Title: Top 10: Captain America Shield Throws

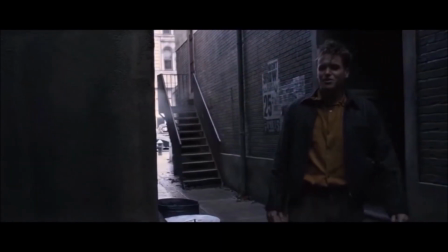You just don't know when to give up, do you? I can do this all day.
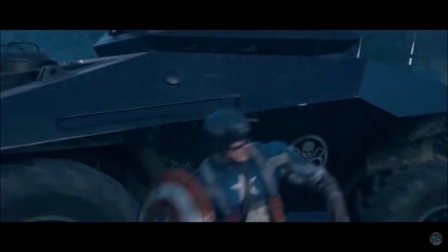Steve Rogers, aka Captain America, is one of the most beloved Marvel characters,
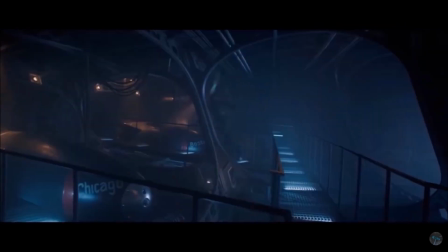which is partially influenced by the phenomenal performance of Chris Evans in the MCU. He has come a long way from being just a star-spangled man.
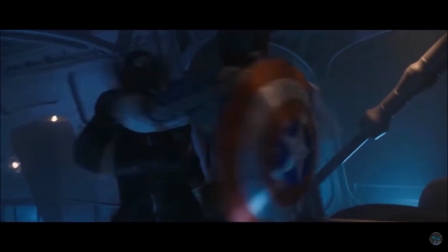Now with his story coming to a close in Avengers Endgame,
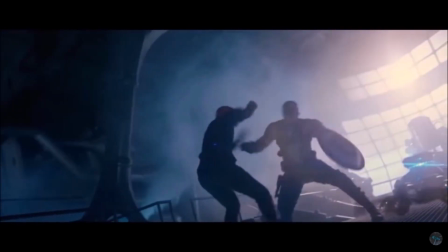spoilers, I suppose, I thought it would be great to count down the top 10 Captain America shield throws in the MCU.
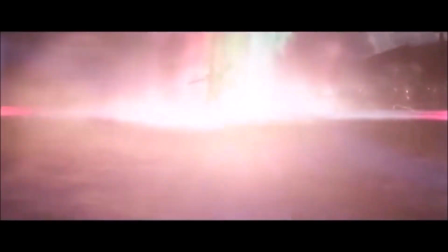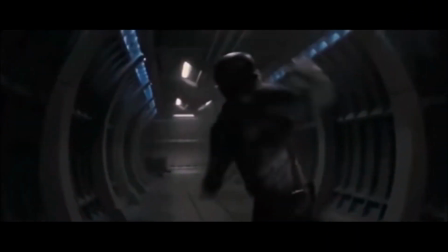Kicking us off at number 10, we have a scene from 2011's Captain America: The First Avenger.
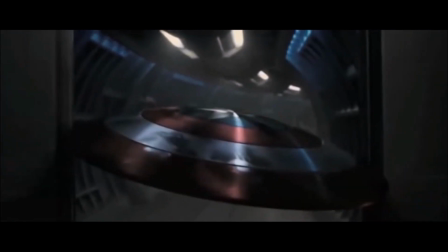Although it is not a huge feat in comparison to later films, this scene perfectly shows the tactical mind of Steve Rogers and establishes the intense strength of his vibranium shield,
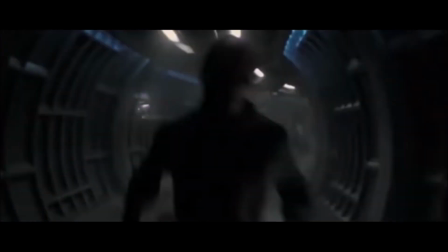holding the doors open with no issues.
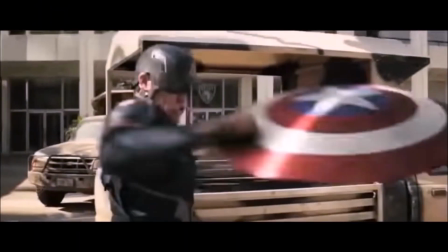Moving on to number 9, we have a scene from Captain America: Civil War in which Cap leads the new team of Avengers to retrieve a mass weapon.
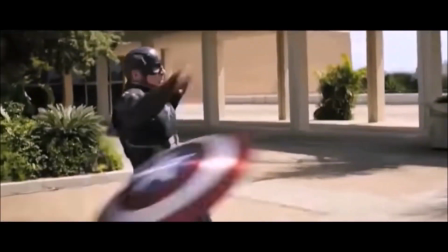In this scene, we see Steve perfectly execute a throw which takes down his enemy before retracting back to him through a tank.
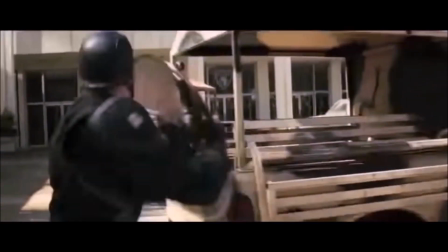Again, this shows how Steve takes advantage of his new retractable technology and uses the structures around him to block himself from attacks.
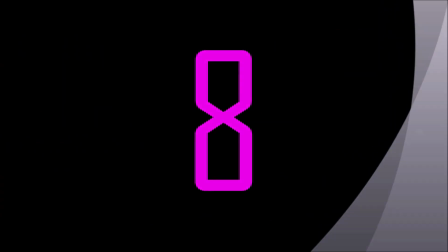Jumping to number 8, we have another scene from Captain America: The First Avenger.
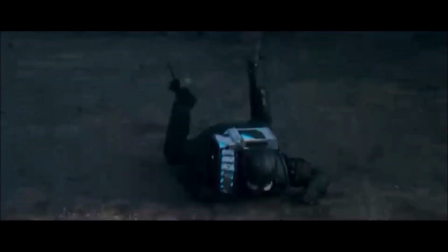Captain America and his Howling Commandos attack the Red Skull's base, where Cap has to take down an army of enemies.
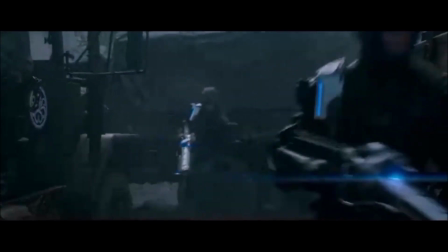Again, we see Cap's tactical thinking and knowledge of structures around him to carry out an exceptional throw, bouncing his shield off a tank to stop an oncoming enemy.
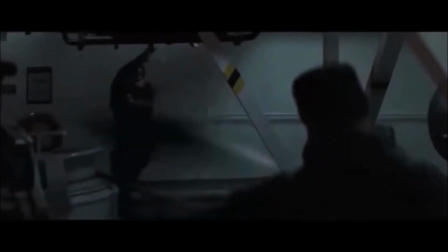Up next, at number 7, we have the mission on the Lemurian Star from Captain America: The Winter Soldier.
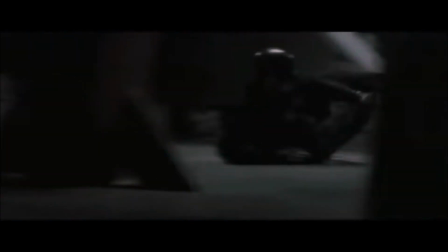In the scene, Cap shows his versatility with the shield, using one throw to take down multiple enemies.
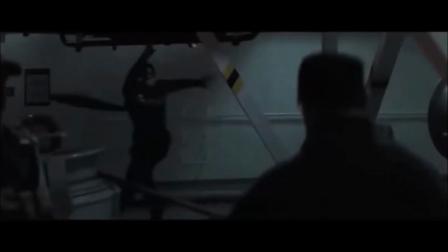Despite being a great scene,
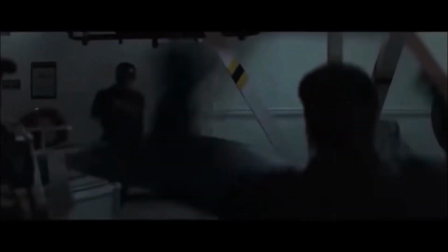I couldn't place it higher on the list as Cap tends to use his physical fighting abilities and prowess to take down most of his enemies for the remainder of the scene.
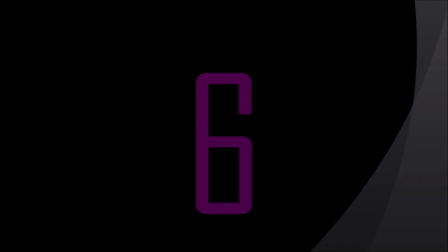Moving on to number 6, we have the very short but effective scene from the Avengers.
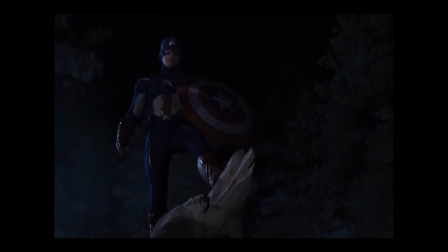Cap's throw in this scene isn't too impressive, but the character's development it gives Cap is well worth it, setting him up to be the leader of the group at the end of the film. The scene also shows Cap's ability to think beyond himself and avoid fighting arrogantly as Iron Man and Thor do in the scene.
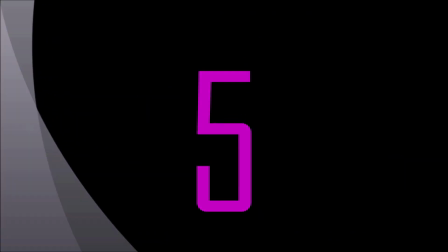Coming in at number 5, we have the slow-motion Cap throw from the First Avenger.
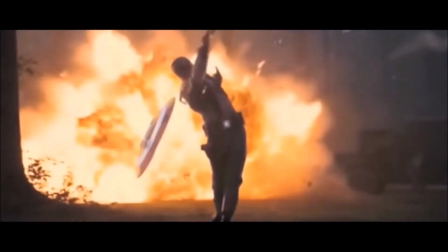As we see chaos and destruction unfolding behind Captain America, he heroically throws his shield towards the camera. The slow-motion effect greatly emphasizes the weight of the scene as the first real time we see Cap glorified in action,
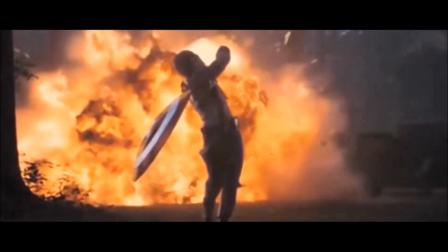pushing forward no matter the odds he faces.
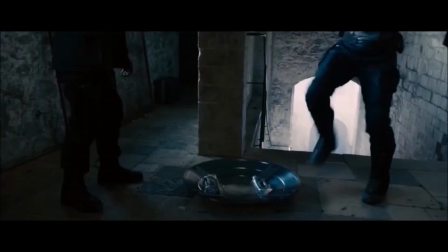Now at number 4, we have the scene from Avengers: Age of Ultron in which Cap takes down the Hydra agent Von Strucker.
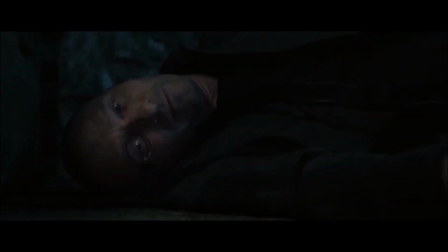The reason this places so high on the list is solely due to the speed and accuracy used to take down the villain.
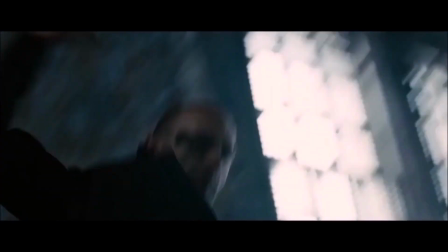The shield acts as an extension of Cap's body, allowing him to carry out the maneuver before Von Strucker can even finish his sentence.
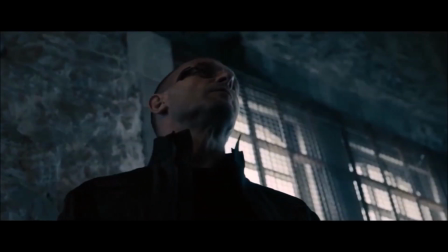The diegetic sound effect of the shield's reverberation in the scene also makes the impact of the hit seem much harder.
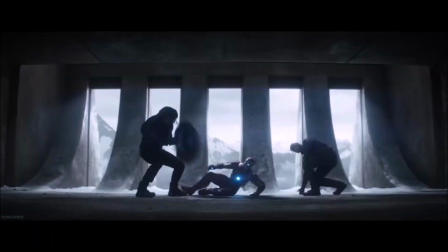Moving on to number 3, we have the Cap and Bucky scene versus Iron Man from Civil War.
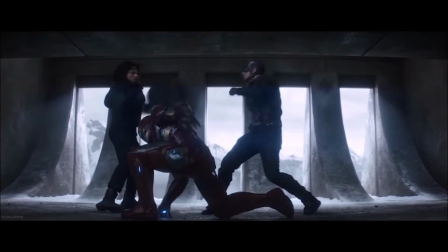The scene is only brief, but for a short time, we see the way both Cap and Bucky are able to use the shield as a team to beat Iron Man.
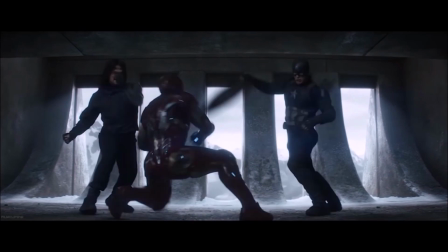The scene perfectly evokes the relationship between the two characters, showing how great they work in a team and how they always bounce back to one another.
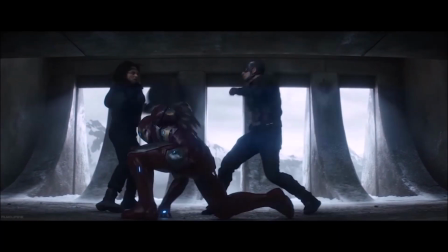The scene also hints at the possibility of the Winter Soldier taking over the Captain America mantle in the future,
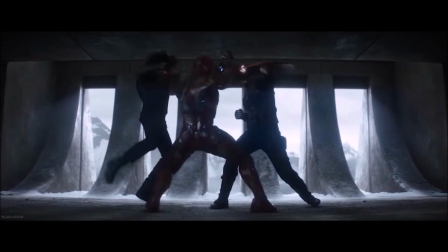as he did for a brief period of time in the comics.
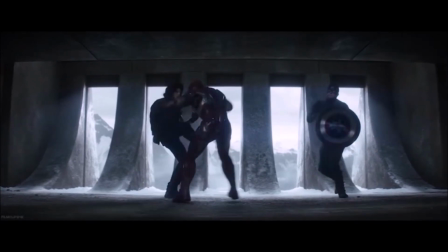However, after the events of Avengers Endgame, it looks like this might be some of the only action Bucky will be getting with the shield.
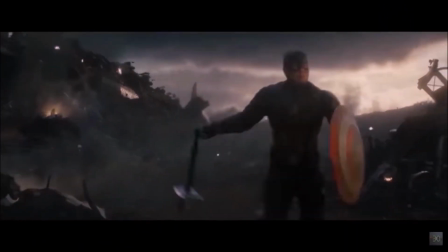Up next at number 2, we have a scene from Avengers Endgame. So, I admit, Cap's use of the shield isn't the greatest we have seen here,
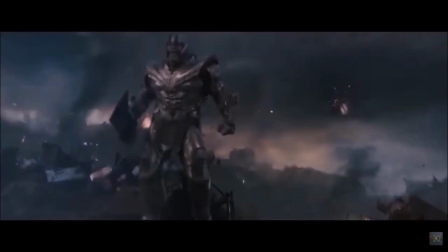but the overwhelming excitement of Cap being able to lift Mjolnir and use it alongside his shield is what makes this scene so great.
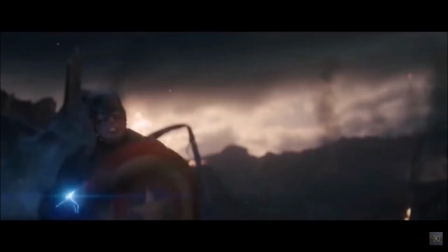Here, Cap takes advantage of all the weapons at his disposal and previous knowledge of how him and Thor have been able to strike down enemies together.